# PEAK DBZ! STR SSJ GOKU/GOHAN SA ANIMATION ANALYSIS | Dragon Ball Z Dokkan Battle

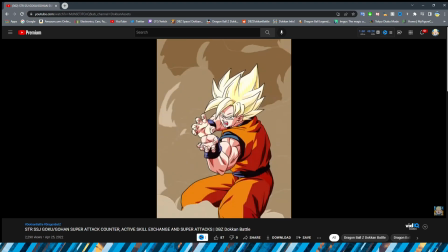And this shot is really sick. That is definitely a very, very nice end shot, too. I like that one a lot.
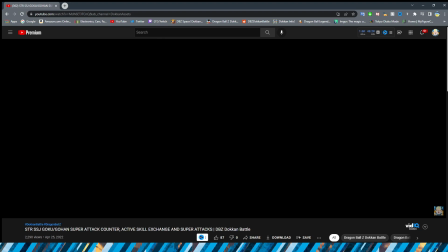I'm assuming that that will be the KO screen if you end up beating the enemy.
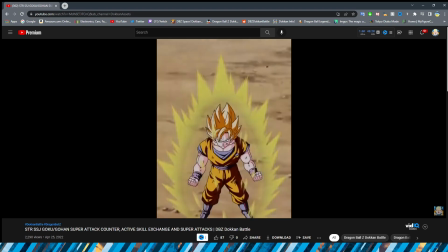All right, so obviously we move on to the exchange animation. This is so good, bro.
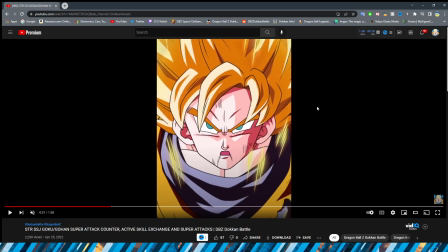When I watched this, I was thoroughly impressed. Because, like, I always say a lot of the time, I feel like I'm not as impressed by the way that the characters look these days.
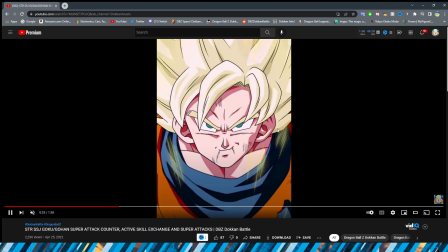I'm a lot more impressed by effects and stuff like that. But, oh, man, they nailed it.
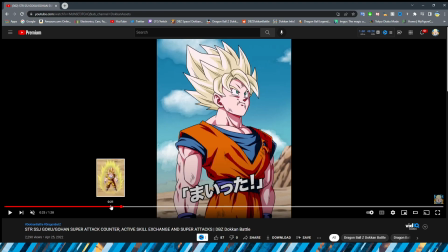They nailed the look of Goku and Gohan here. Like, even from the start of this, right,
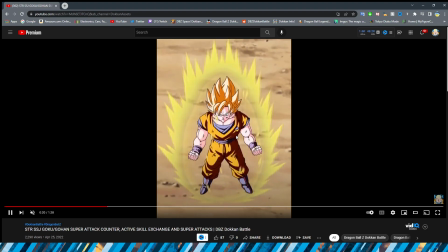where we obviously have Goku sort of in his stance, just sort of looking up,
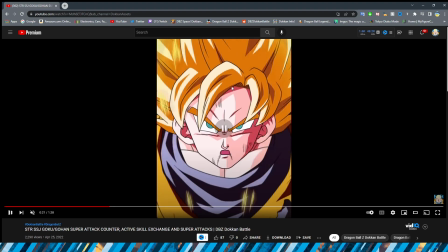getting ready to throw in the towel, right? Obviously, the change in hair color, the expression is perfect.
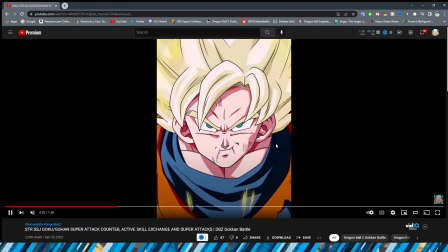The Ki around him looks super, super nice. Then the change into the sort of base form Super Saiyan, right?
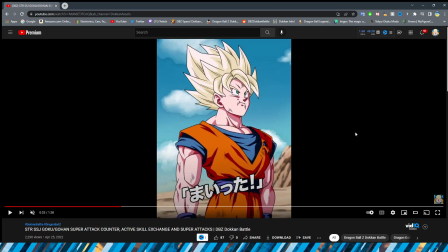Where it's sort of like not powered up. Instead of being a lot more orange, it's this sort of like yellowish color, right? They definitely did a very good job of nailing that for sure. Obviously, the lip flaps look really, really good.
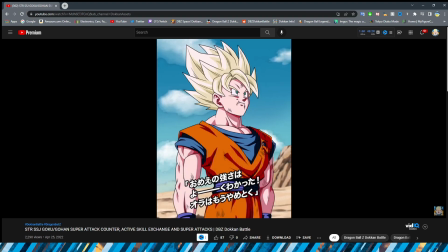Oh, it just looks so good. Like, I look at this and I'm like, man, this looks like it was ripped right out of the anime, too. Very, very nice. Obviously, as Goku is speaking here, we do have him lean back a little bit,
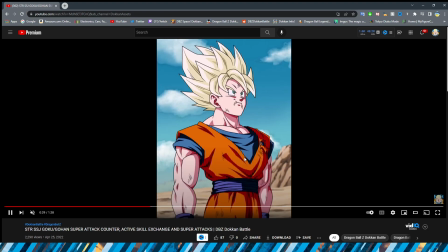which is nice because they definitely could have just made this like a standard PNG with him just sort of,
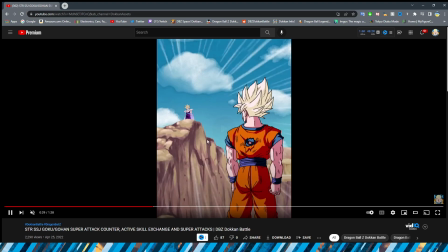you know, like, talking, right? But then we have this shot where he's looking at Gohan. Gohan does look a little bit out of place here because obviously, like, the different quality of the assets on screen here, and he does look maybe, like, a little bit too big for how he should look,
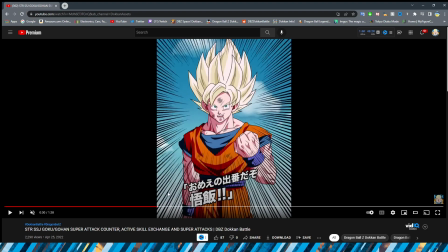I think. He should have been a little bit smaller. But either way, I think the shot still looks pretty good.
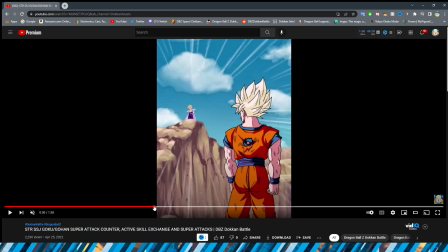This is probably the worst looking shot out of this entire animation, which is saying something because I still think it looks pretty good,
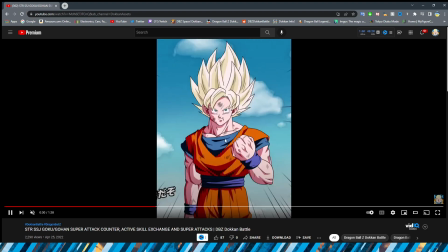even with the sort of like thicker black lines on Goku here. But this, oh, this shot is very, very nice.
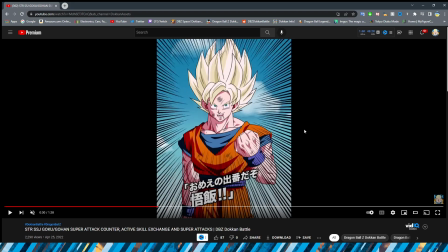We have some very hard, like sort of emphasis lines as well. I don't know how I feel about them being like this intense because usually they're a lot more like on the edges of the frame, right, rather than being so close to the character, right, because these really emphasize Gohan, get him.
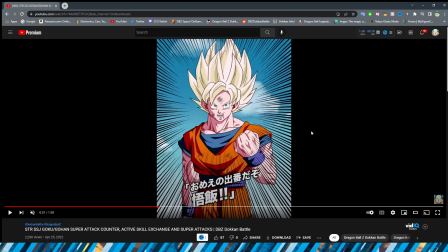You know, it is very intense with these black lines. I don't know how I feel about them being so close to Goku. I feel like they definitely could have pulled them back a little bit and it still would have given the same effect of like intensity, but either way, it's definitely not the worst thing in the world. Obviously we have Goku telling the squad that Gohan's about to tag in.
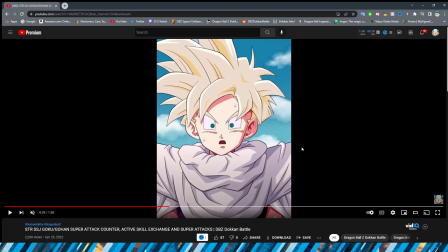This shot where Gohan goes oh is really, really good too.
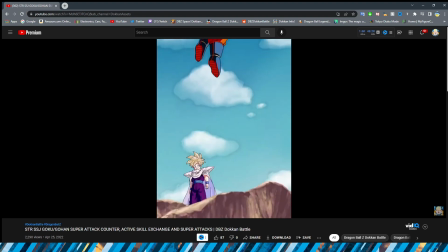I think they nailed the Gohan's expressions in this for sure. Obviously we have Goku landing even here, right?
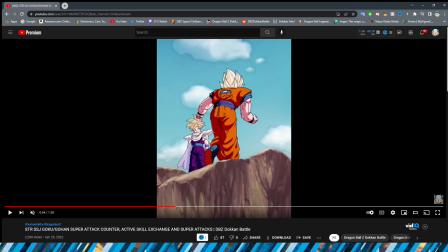You could see Gohan is like, dad, what are you doing, dog? Very, very cool.
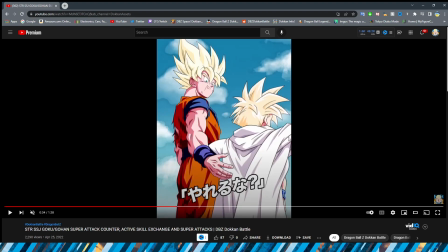This shot of Goku is also really, really nice. I think they nailed this too, where Goku is patting him on the back, because even this like huge chin from Goku from this angle is accurate to the anime, which is pretty cool.
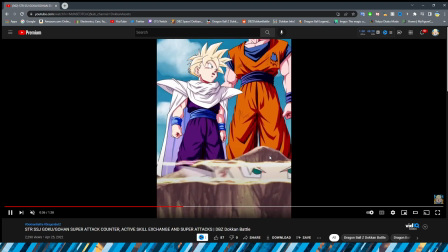Obviously we have a nice pan up. This is the only other thing actually that I was kind of like
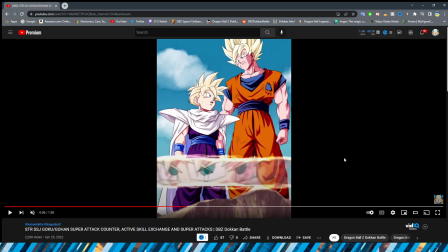sort of a little bit disappointed with in this animation, and it's nothing too like crazy, but I wish they would have panned up a little bit more,
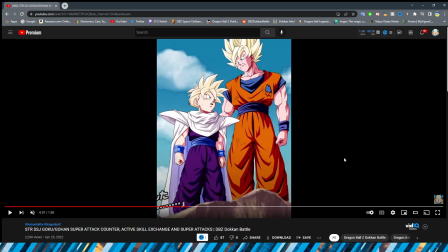right? Because this shot is really, really nice, and you even have Gohan's cape moving in the background. I didn't even notice that the first time, but I kind of wish that they would have like a little bit pan up, because I would have rather Goku's like the top of his hair been in the shot.
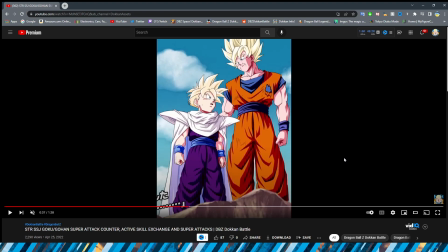That is a super big nitpick because I think that the characters look fantastic. Like, I think again they nailed the look of Goku and Gohan here, but I do kind of wish that they would have panned this up a little bit because I feel like it's a little bit too low,
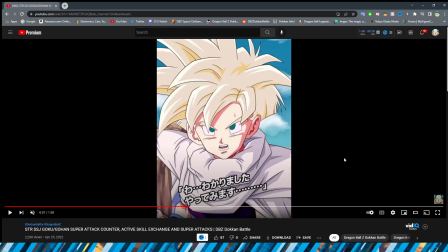if I'm being honest. This shot is good. Dad, you can't be serious. Yeah, they definitely did a good job at nailing Gohan's expression here for sure.
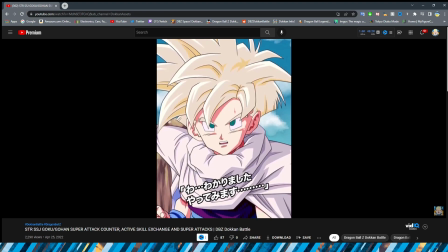Very, very cool.